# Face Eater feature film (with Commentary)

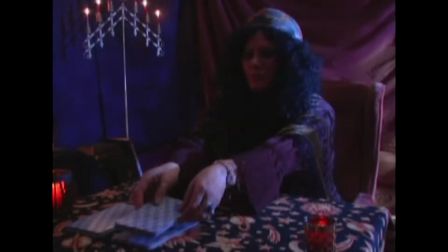(62:00)
But in retrospect, it gave us a lot of time to improve things and get the set how we wanted it.
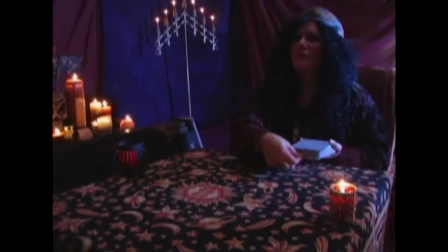(62:09)
I suppose we shouldn't say she was our fourth choice. She was our first choice since she did the best job.
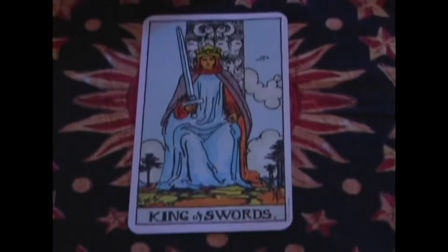(62:14)
But the first three bombed. True. So we went with her because we were trying to make an intentional comedy.
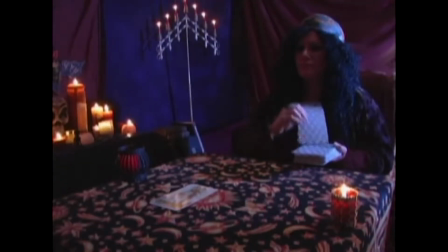(62:20)
And she did a good job.
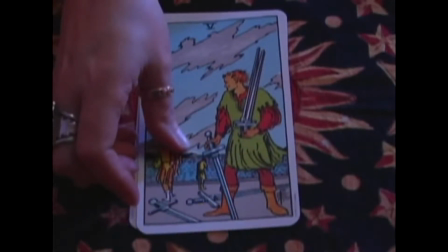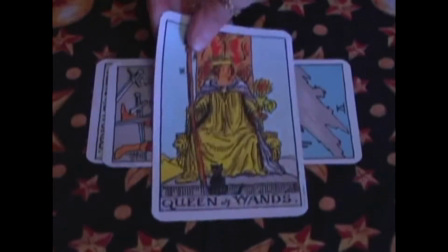(62:27)
And John knows a little bit about tarot cards,
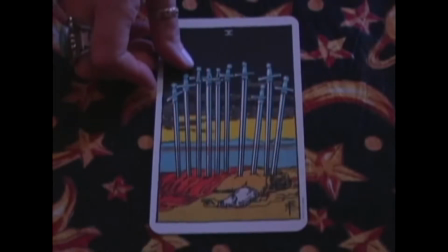(62:30)
and he has told me that the placement of these cards in the order they are being laid down is very significant.
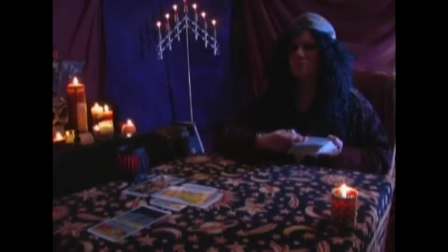(62:37)
Each position in the tarot represents a different aspect of the fortune that's being told.
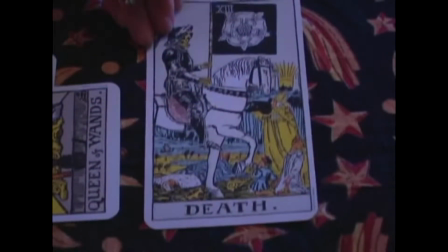(62:44)
Were someone to actually get the reading that is being placed in front of Flex in this scene,
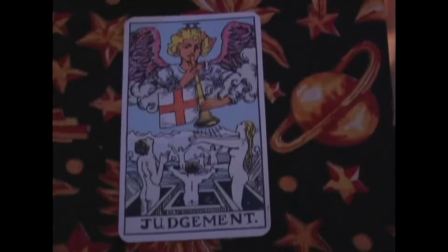(62:50)
it would be like being told you have about 24 hours to live before being hit with a meteor.
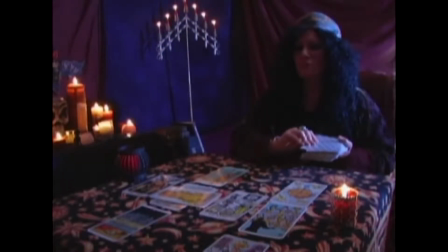(63:00)
The Tower card being in the final position is the outcome, which speaks for itself considering it's exploding and people are falling off of it.
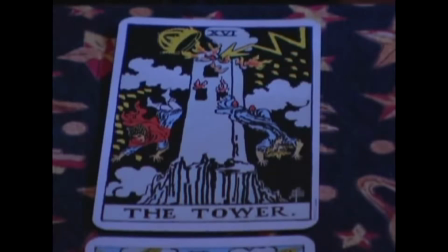(63:08)
Part of the insane face-eater world we were trying to create.
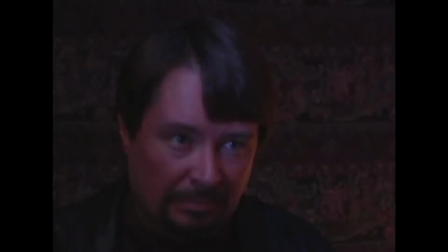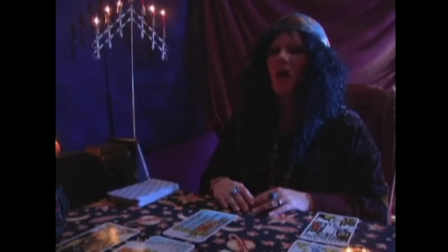(63:19) Forces are aligning against you.
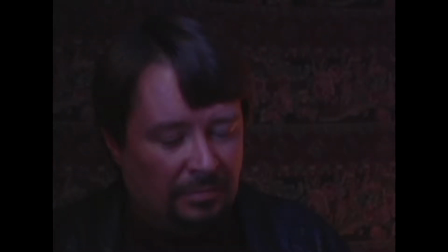(63:24) Betrayal.
You're hearing an altered version of the song that was playing in the graveyard scene, which is again one of my favorites, and I think it really,
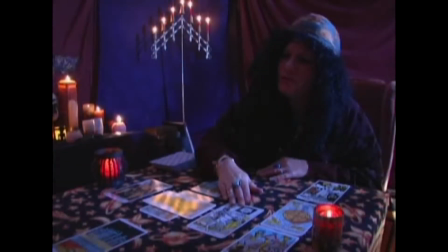(63:33)
really sets the mood for this scene as well.
Death awaits you, Flex.
Much as okay, so here we're cutting back to a flashback.
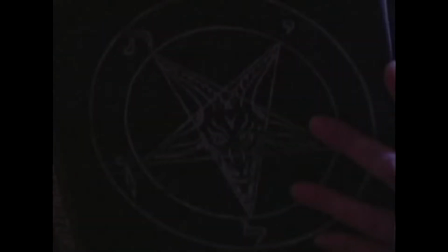(63:41)
You'll see John looking noticeably younger with the full beard.
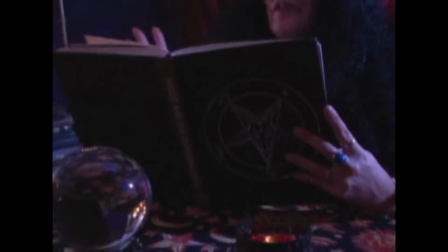(63:46)
We shot all the scenes with him with the beard first, obviously.
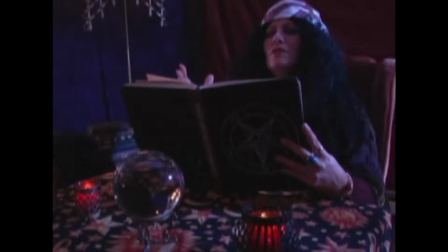(63:52) Manifest, and I think it's just a little.
Something extra, just to let people know that it is indeed a flashback.
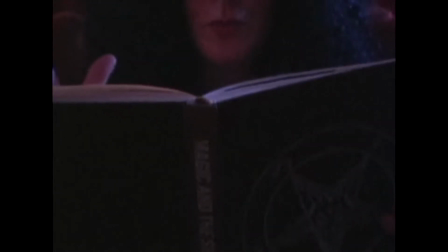(64:02) Varnaculus, Morticon, Spiritus, Manducare.
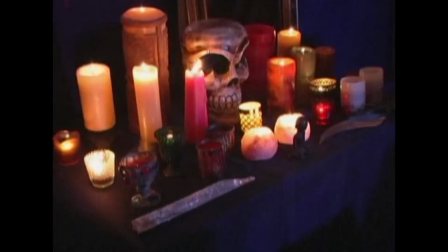(64:10)
We borrowed props for this scene from multiple businesses, multiple individuals, and even ourselves.
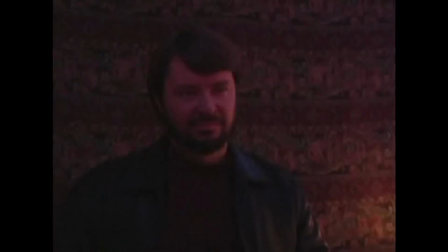(64:19)
A tablecloth that sits
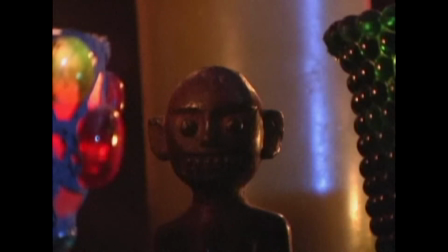(64:22)
on the table with the crystal ball was something that Jared had through college.
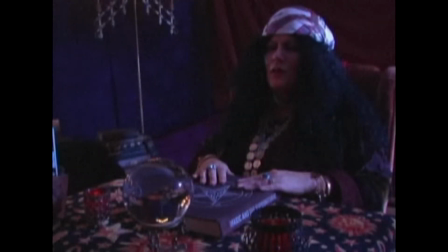(64:28)
It was subsequently destroyed with wax during the filming of this scene, but will remain immortalized forever.
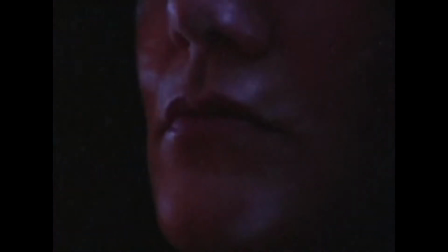(64:39)
And the conversation that's going on right now, Maliva is basically explaining how
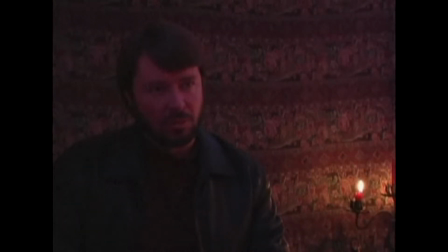(64:46)
by raising this demon Asmodan, that Flex will
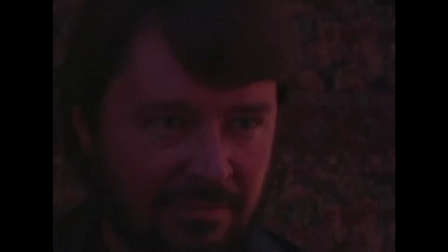(64:53)
become more like this character, more like the monster, and the monster will become like him.
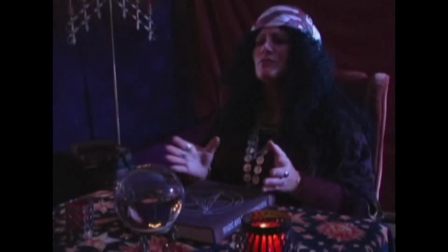(64:58)
And from this, we're borrowing from the horror movie Pumpkinhead, and it's kind of a similar circumstance. And we were both big fans of that movie, and we thought it was a cool idea.
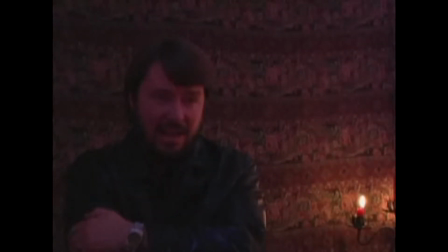(65:12)
It's not. We're also borrowing from the gypsy scene in Phantasm.
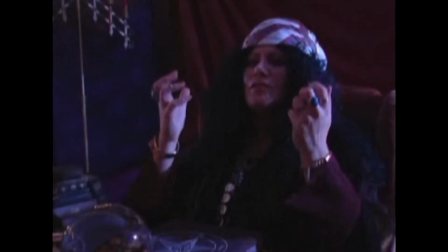(65:17)
And we're also borrowing the name Ed Harley for Matt Dyer's character from Pumpkinhead.
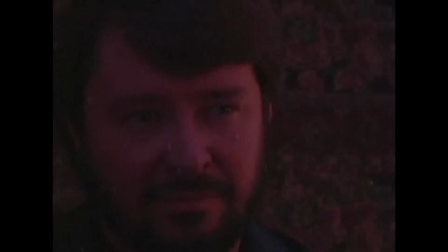(65:24)
I believe Ed Harley was also a character in Fletch Lives. Right.
Fine. They're gonna die anyway.
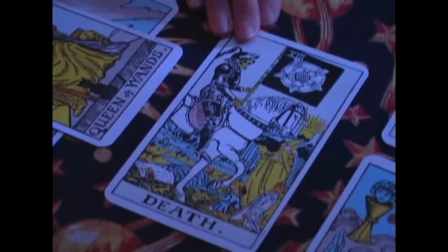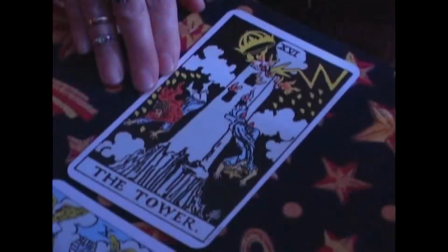(65:40) The tower portends destruction and catastrophe.
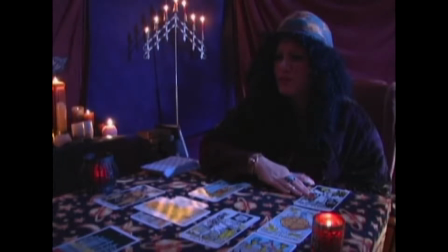(65:45) Your cunning and my resources must come into play.
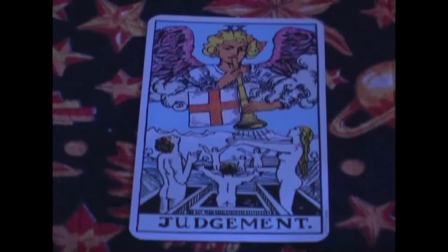(65:50)
Here we show some close-ups of the judgment card so that the audience understands
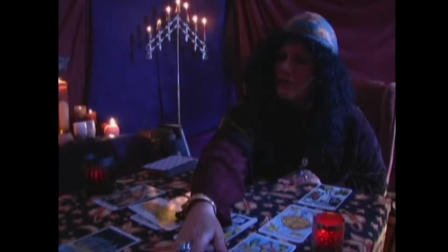(65:56)
when Flex finally picks up the card
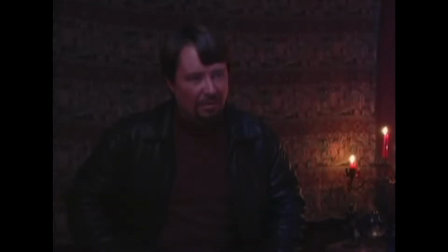(66:00)
that there has been a change as an aspect of the supernatural.
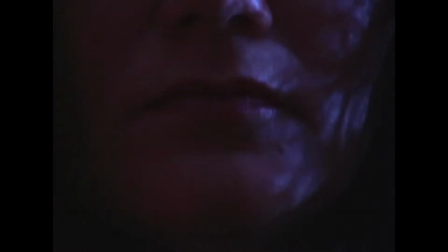(66:07)
First clue being Maliva's eyes.
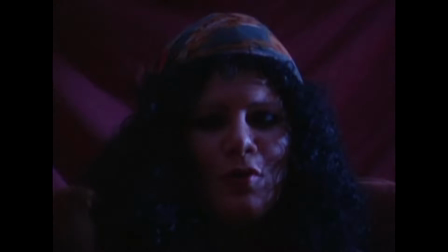(66:09)
Second one being that instead of the normal judgment card,
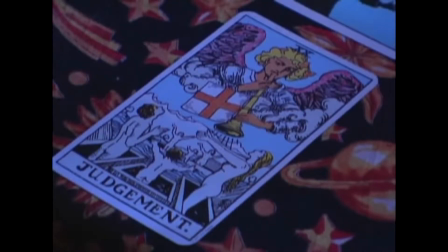(66:13)
suddenly the audience is confronted with a large chicken on the tarot card,
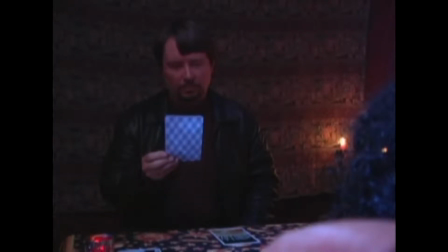(66:20)
which is, of course, Asmodan, the monster.
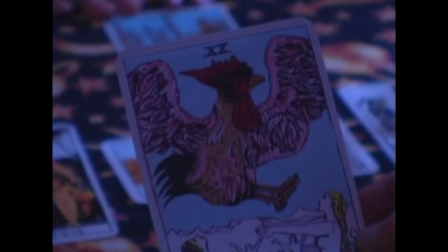(66:28)
I'd like to add that the glowing eyes for Maliva was originally written in the script from John, but early on in the process, we didn't know how we were going to do that because,
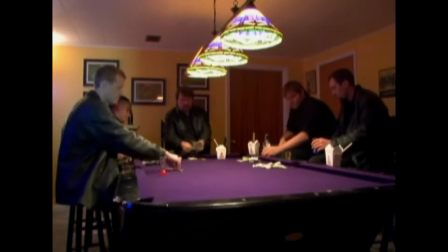(66:39)
for one, we didn't know anybody who could do that. And it just so happened that towards the end of the film, my
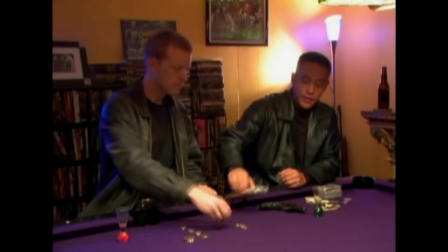(66:49)
brother was starting up his own graphic design company and offered to do this for us.
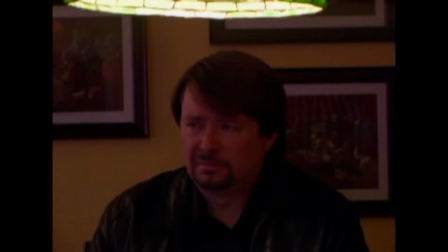(66:54)
And he did again an amazing job. It added a lot. This sequence that we're stepping into now is really
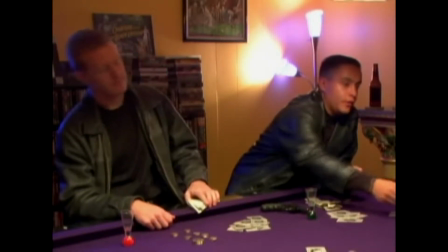(67:04)
nothing more than the skip forward where Corman has instructed them to do business
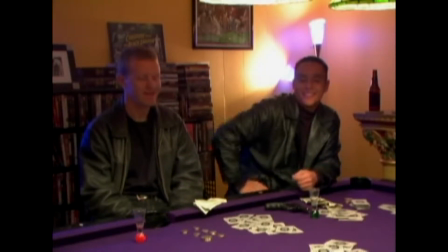(67:11)
as usual for a few days and find an opportunity to take Flex by surprise.
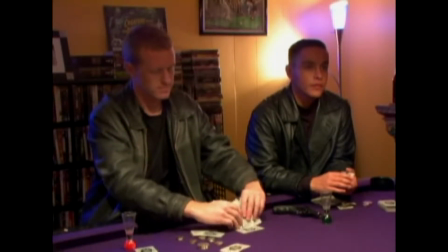(67:17) What kind of game is
this? We also decided to cut a lengthy poker scene and replace the Face Eater card game,
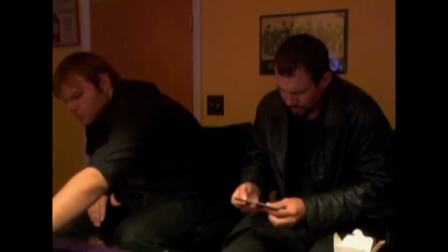(67:26)
not only as a tie-in to the title of the film, but to give the Lenny Mike humor piece and just sort of
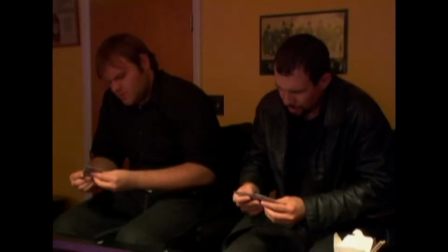(67:36)
add another little Face-Eater tie-in, since there's more to it than just the film.
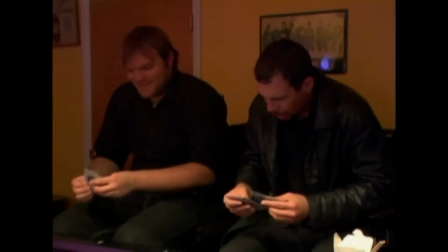(67:41) Like you, Lenny.
And sitting at the table is Lucas Zajkowski and Mario Gomez.
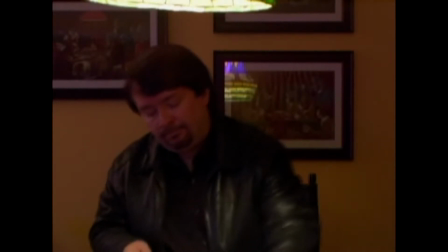(67:46)
And Lucas has had a good amount of acting experience, theater.
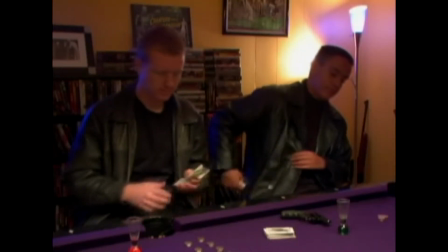(67:53)
He originally told a lengthy joke, which has been a crowd pleaser, but
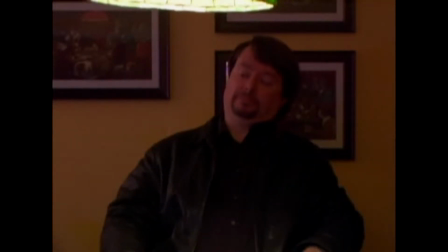(68:01)
it just seemed to take a little bit too much up of the scene. So in the end, I decided,
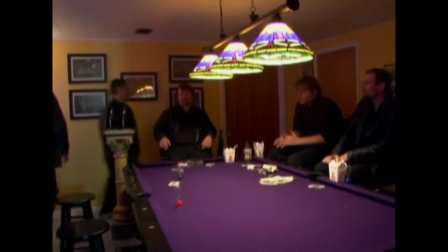(68:09)
collectively with John, that we were going to axe that part, not due to his performance, but just due to the pacing of the scene.
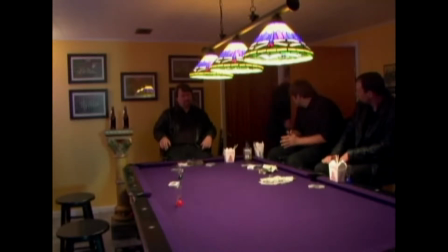(68:16)
Here in the background, we can see an Escape from New York poster and a Blade Runner poster.
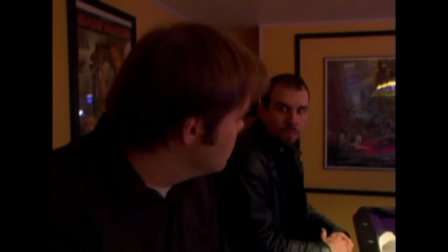(68:22)
The fortune cookie that Mike is about to toss to Flex, that he opens and which says Time to Die,
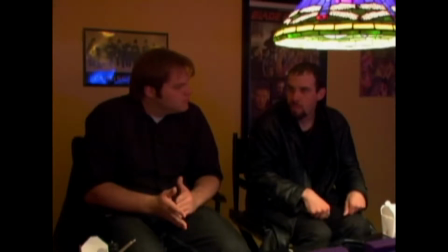(68:31)
is a direct tie-in to the film Blade Runner, because
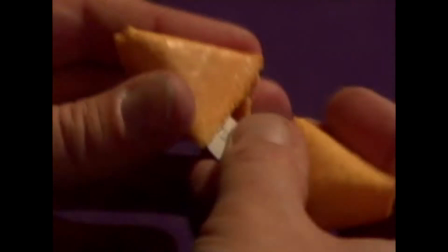(68:38)
the replicant in the beginning, who is threatening to kill
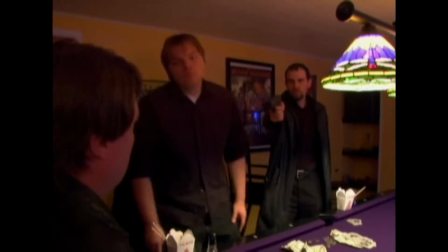(68:47)
Deckard, says Time to Die, and then later also Rutger Hauer, as he's dying at the end of the film, says Time to Die.
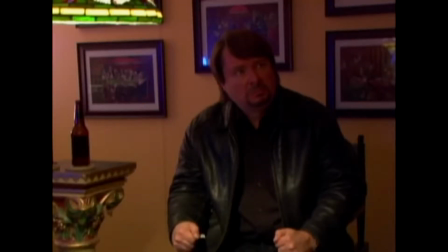(68:56)
For you Blade Runner fans out there, I know we are. It's one of my favorite films. Mine as well.
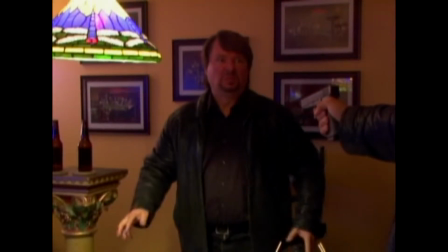(69:04) Get up, Flex.
Not only was Lucas's joke a crowd pleaser, but we had to get rid of it to help the pacing of the film in this scene.
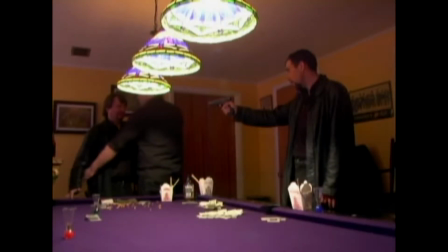(69:12)
We also eliminated some aspects of the Face Eater game and how it was played because it sounded like a commercial.
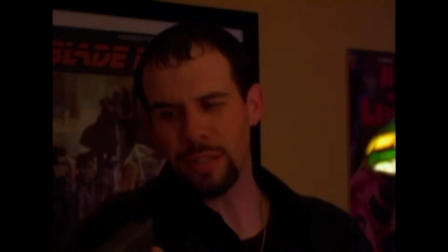(69:18)
And one thing we always agreed from the beginning is that we wanted the best possible product.
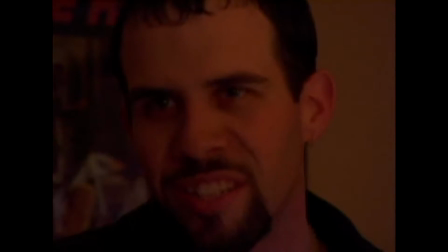(69:26)
So a lot of times you got to look at the aspect that less is more and cuts are smart.
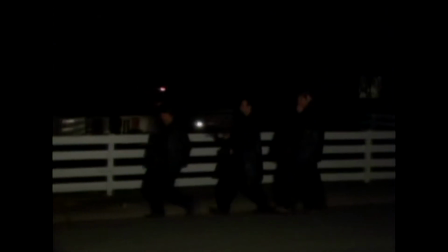(69:32)
We killed plenty of my lines in the film too, here and there, just to make it move better. And this night was freezing. You'll see that Mike and Lenny are basically chain smoking, and we did that to cover up their breath.
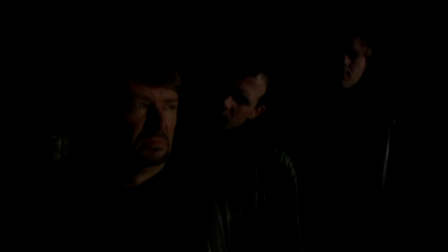(69:49)
This was an especially cold night. Kind of like Durango. You can see Mike's nose turning red from the cold, and only cigarettes could begin to cover that up.
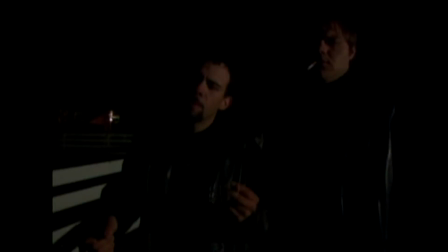(70:04)
We actually tried to say our lines without exhaling Mr. Corman gave us the nod hold to take our you breath as much as possible.
We work for Romero now.
Because during the winter, we'd shoot inside as much as possible, but this was a sequence that we had no choice.